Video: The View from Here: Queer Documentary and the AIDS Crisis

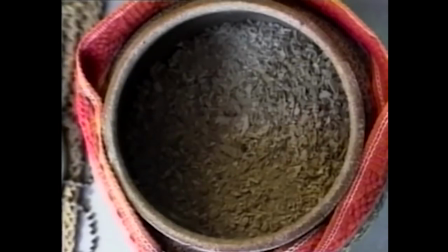(8:19) It was very scary to look at him the first time after he had died, you know, look him in the face.
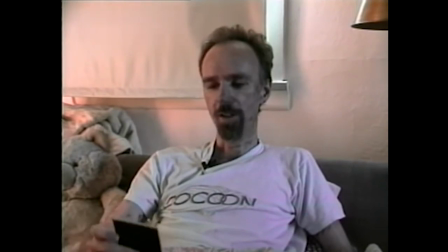(8:26) But I did. And then I wanted to close his eye because it's very strange seeing a dead person staring.
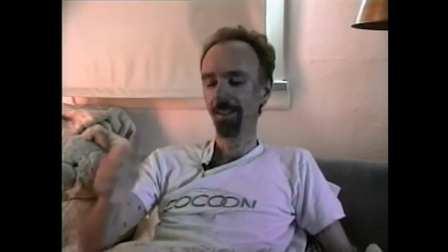(8:34) And I tried, just like in the movies, to close the eyelid. It doesn't close. It pops back open. As I said to Tom, I apologize that life wasn't like the movies.
The representation of the battle with AIDS does not exclude the reality of death in Silver Lake life.
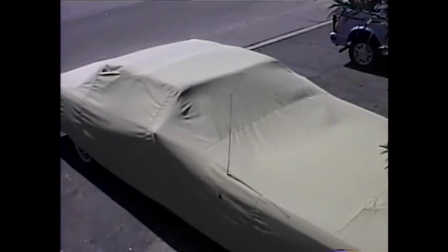(8:49)
The acknowledgment of their eventual deaths is a heavy present throughout the film, with Jocelyn asserting that his passing would not come as timely and honorable,
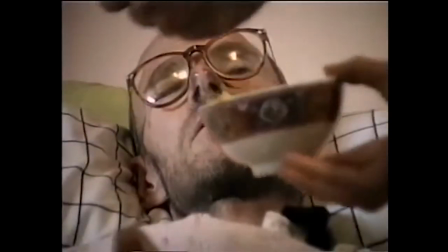(8:57)
but instead as inevitable and consequential as just a single example among millions that have suffered at the hands of AIDS.
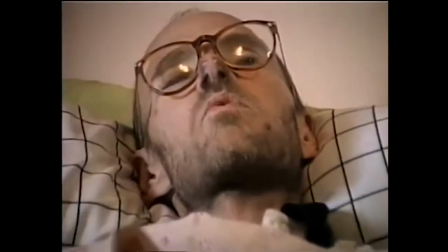(9:05)
As discussed earlier, right after Jocelyn's eventual demise,
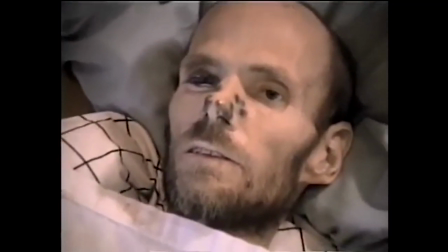(9:09)
Massey turns on the camera to film his dead body, his eyes open as though he had just been alive.
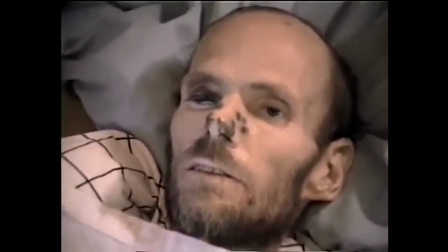(9:15) This is the 1st of July and Tommy's just died.
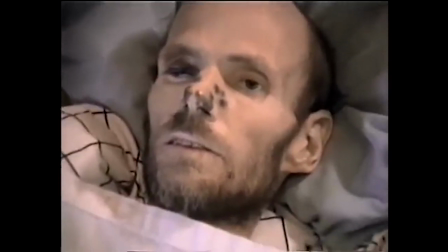(9:20)
Friedman's editorial decision to leave in these clips reiterates Jocelyn's assertion that his death would not come as they do in the films.
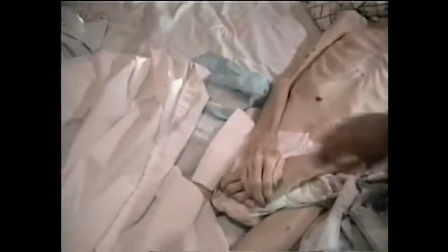(9:28)
This very topic is discussed by Jennifer Malkowski in her book, Dying in Full Detail, mortality and digital documentary.
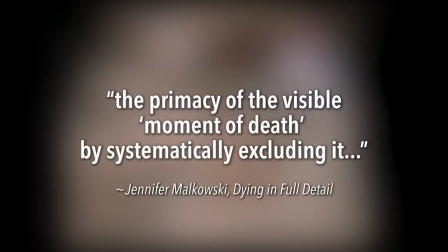(9:35)
She remarks that Silver Lake Life challenges the primary of the visible moment of death by systematically excluding it,
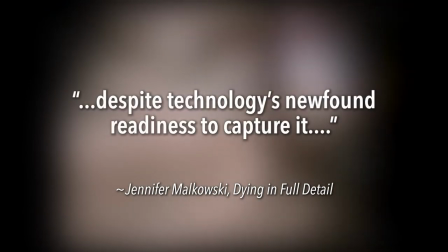(9:43)
despite technology's newfound readiness to capture it.
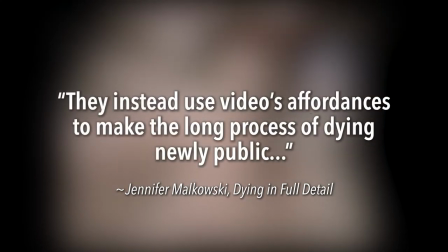(9:46)
They instead use video's affordances to make the long process of dying newly public,
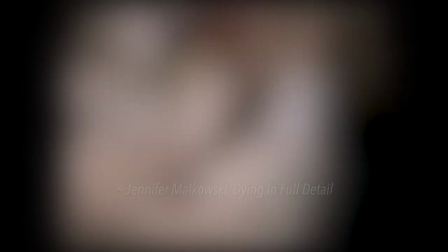(9:53)
detailing the illness that precedes this moment and the mourning that follows it. This exclusion also reveals a new discomfort with the physicality of dying,
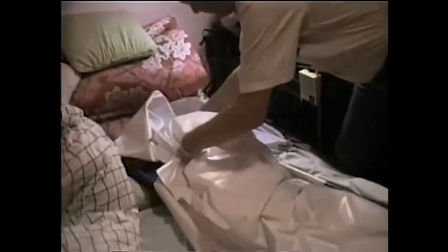(10:01)
and the surprisingly routine moment of bodily expiration conflicts with the era's revised model of the good death as highly individualized.
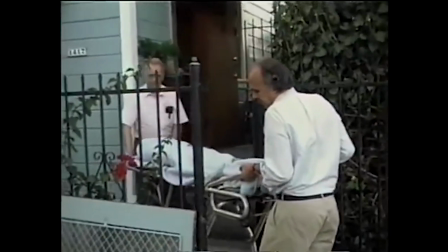(10:10)
Malikowski points out that the actual moment of death is not included in the film. There are many ways to explain this, one being that Massey, as the current primary camera operator,
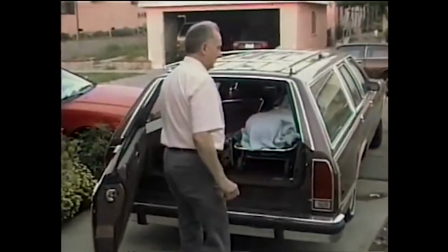(10:19)
elected to share his last moments of his lover only with Jocelyn. the idea that Malkowski proposes
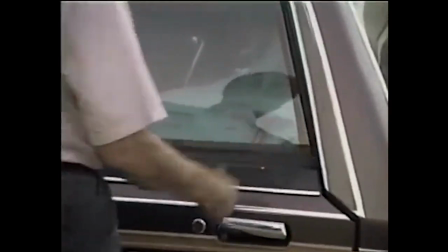(10:25)
however is because this death would not have been a good death it seems to echo Jocelyn's ideas on the subject
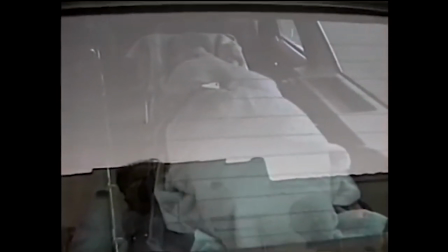(10:31)
but Friedman's decision to include the aftermath of the death seems to counter it his death becomes a face to put to the numbers and statistics of
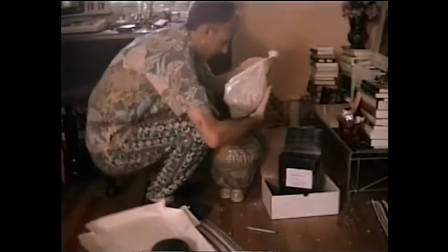(10:38)
the AIDS crisis thus becoming something more through the very act of filming his body and releasing it to the public therefore in a way it becomes a
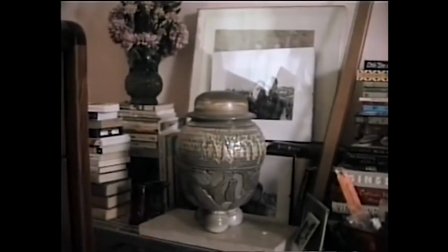(10:45)
good death or at least a death that was used for a noble purpose one that allows an audience disconnected from the crisis to feel the loss it entailed.
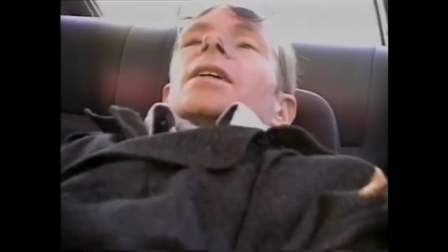(10:54)
Conclusion. Silver Lake Life, the view from here, is by no means an easy watch.
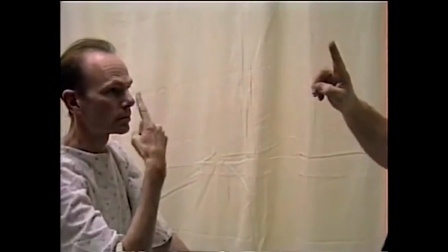(10:58)
It pulls no punches and shows how destructive the AIDS crisis was in America in the late 20th century on a deeply personal level.
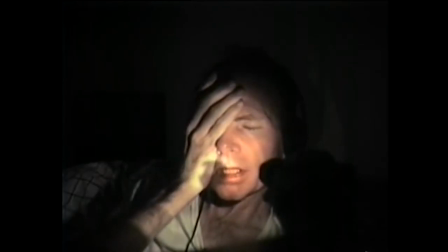(11:05)
The film brings private experiences to the public eye in an effort to create empathy for a group of people who had very little in the eyes of mainstream society.
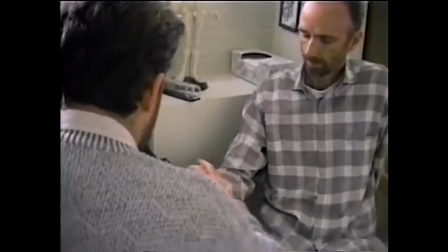(11:13)
This is something many documentaries do.
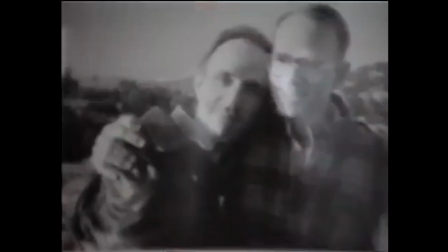(11:15)
However, Silver Lake Life is an example of the marginalized documenting themselves with the help of an ally who felt their loss deeply and had a mission of creating that feeling
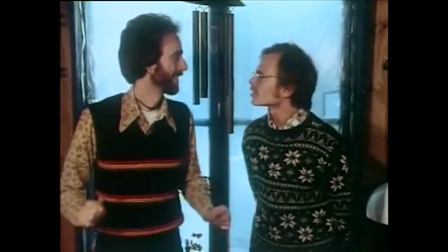(11:24)
again in people who did not know them but there is no shaming no accusations just a bitter harsh reality the film is many
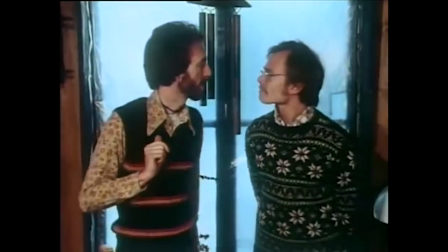(11:32)
things a statement on death therapeutic arc activism but above all it is an opportunity to empathize with Mark and Tom.
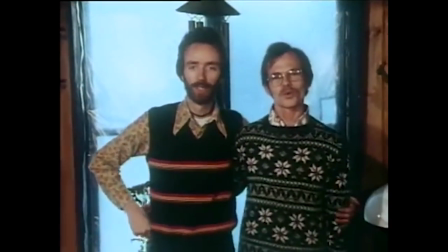(11:40)
It is a question. Do you see me?